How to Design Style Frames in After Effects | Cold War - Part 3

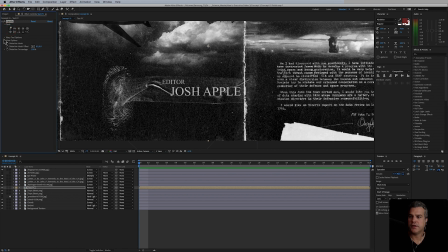(8:15)
So I'm going to go over here to my tool options and just start increasing the size here. Maybe something like that. And it doesn't have to be much, right? I just want a little bit here, right? So see, that's already probably enough for the editor.
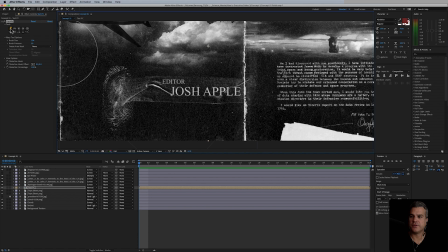(8:33)
It kind of bends up there just a little bit. And I'm using this push tool here. There's a lot of different tools inside of here, but I'm just using the very basic push tool. And I'm going to bring this text, maybe bring up the radius a little bit more here so it covers the entire chunk of text.
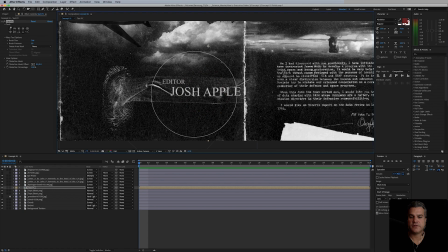(8:51)
And we're just going to push it down. So that's too much. Maybe just in here, just a little bit there. Maybe push this up just a hair. And maybe the end here, just pull it down just a little bit. Actually, I'm going to undo that.
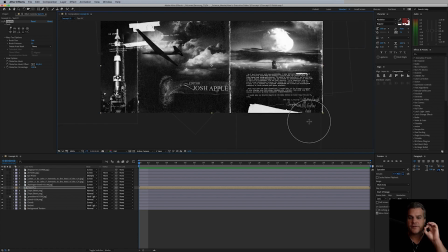(9:14)
I think I like that. Yeah. So again, it's very, very subtle, but it just helps blend some of these elements together.
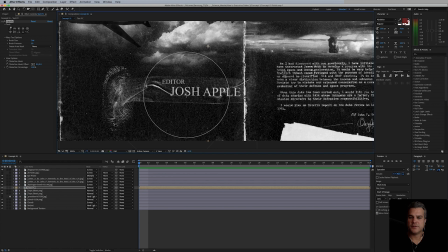(9:22)
I could, spend more time here and just really kind of fine tune some of these, but it's looking pretty good.
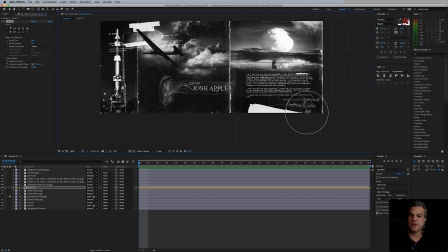(9:30)
Actually, that's even a little bit better. I really like that a lot. What else do we have here?
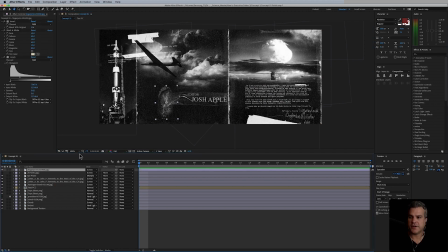(9:34)
So now let's start adding some elements over the top. Okay. So let's go and let's add a new adjustment layer. And the first thing I'm going to add here is I want to add some noise and grain.
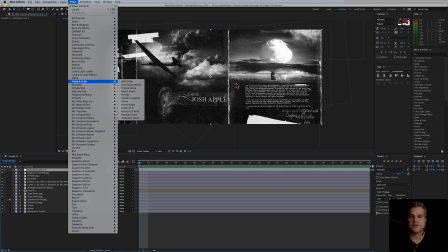(9:47)
And you may say, okay, well, why do you want to add grain? There's already so much noise and grain happening here, but there's not any happening down in here. I could just add some text, some noise. Actually, let's go ahead and do that. Well, I take that back. Let's just try this. Let's add the grain.
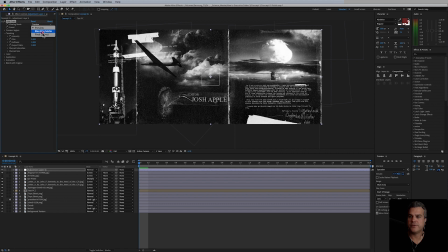(10:05)
First thing it's gonna do is gonna show me a preview box here. I'm gonna go to final output. So it's the entire frame.
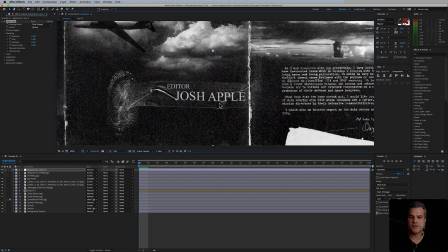(10:11)
And you can't really tell too much that there's extra grain happening in here.
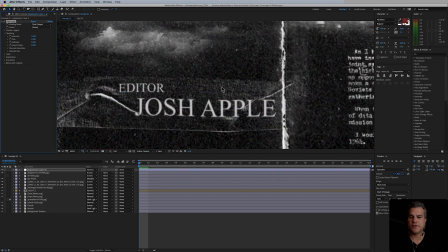(10:17)
If I turn it off and on, I mean, you can see a little bit happen there. Mainly, I want to get some happening inside this text here. So if I turn it off, on, maybe let's increase the intensity just a bit. And let's just go with, nah, that's a little bit too much there.
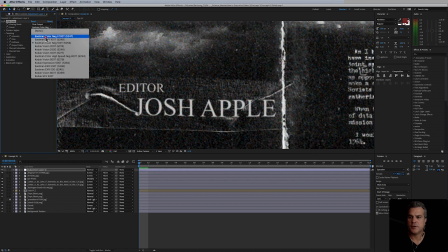(10:36)
Let's try the third one, maybe the first one. Nope, too much. Maybe a Kodak Vision. And let's go back down to 1, off, on, off, on.
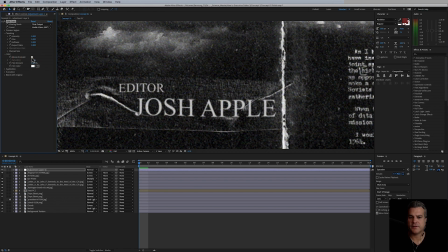(10:57)
I'm also going to make it monochromatic. I'm taking the color out of that grain.
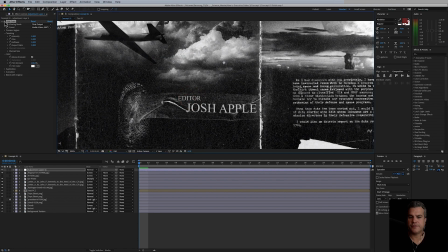(11:01)
So if I zoom out here and I go off, on, you can see it's very, very subtle, right?
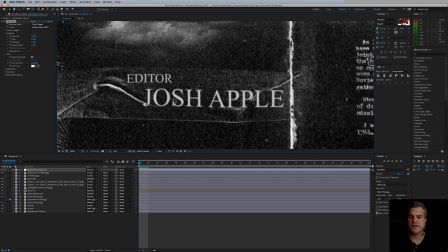(11:10)
So now there's just a little bit of grain here in the text, helps kind of blend it in there with everything else.
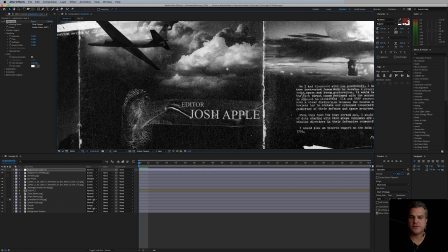(11:15)
I could also add some texture to that text if I wanted to, but I think for this one, I'm going to leave it off.
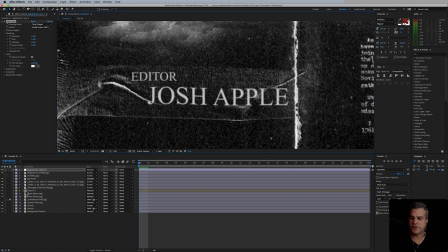(11:23)
A little trick that you could also do here. Actually, I'll show you that in the next concept.
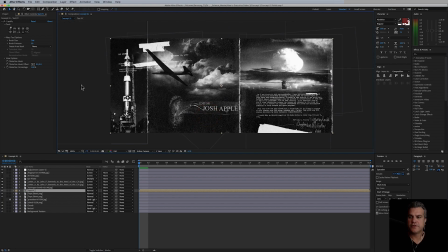(11:28)
I'll leave that for the next concept. So that's looking pretty good. Let's go back to our adjustment layer. We'll call this effects. Actually, we'll call it effects 1. What else?
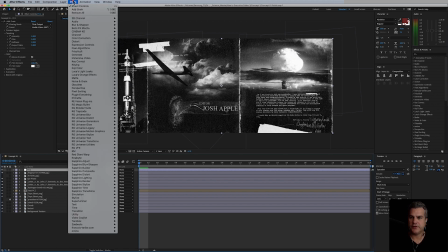(11:39)
I also like to do a little bit of coloring here. So let's go to color correction, lumetri color.
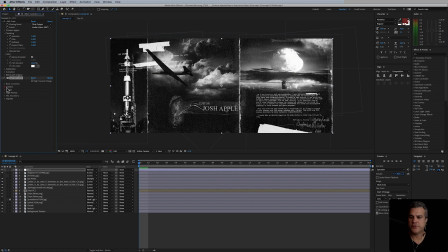(11:47)
This is very powerful. And for lumetri, let's go to creative and let's just pick SL big. That's a nice one to start with. So that's already really nice just off the top because everything was already kind of colored,
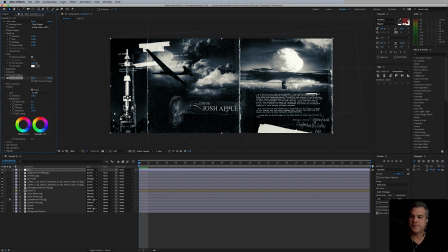(12:00)
even though it was black and white, it was at a base level, everything was matching up very nicely. So just adding this overall color just really helps bring it together. Let's drop the intensity down to 50. Yeah, just a little bit there, just a little bit. Really basic and it works. I like it a lot.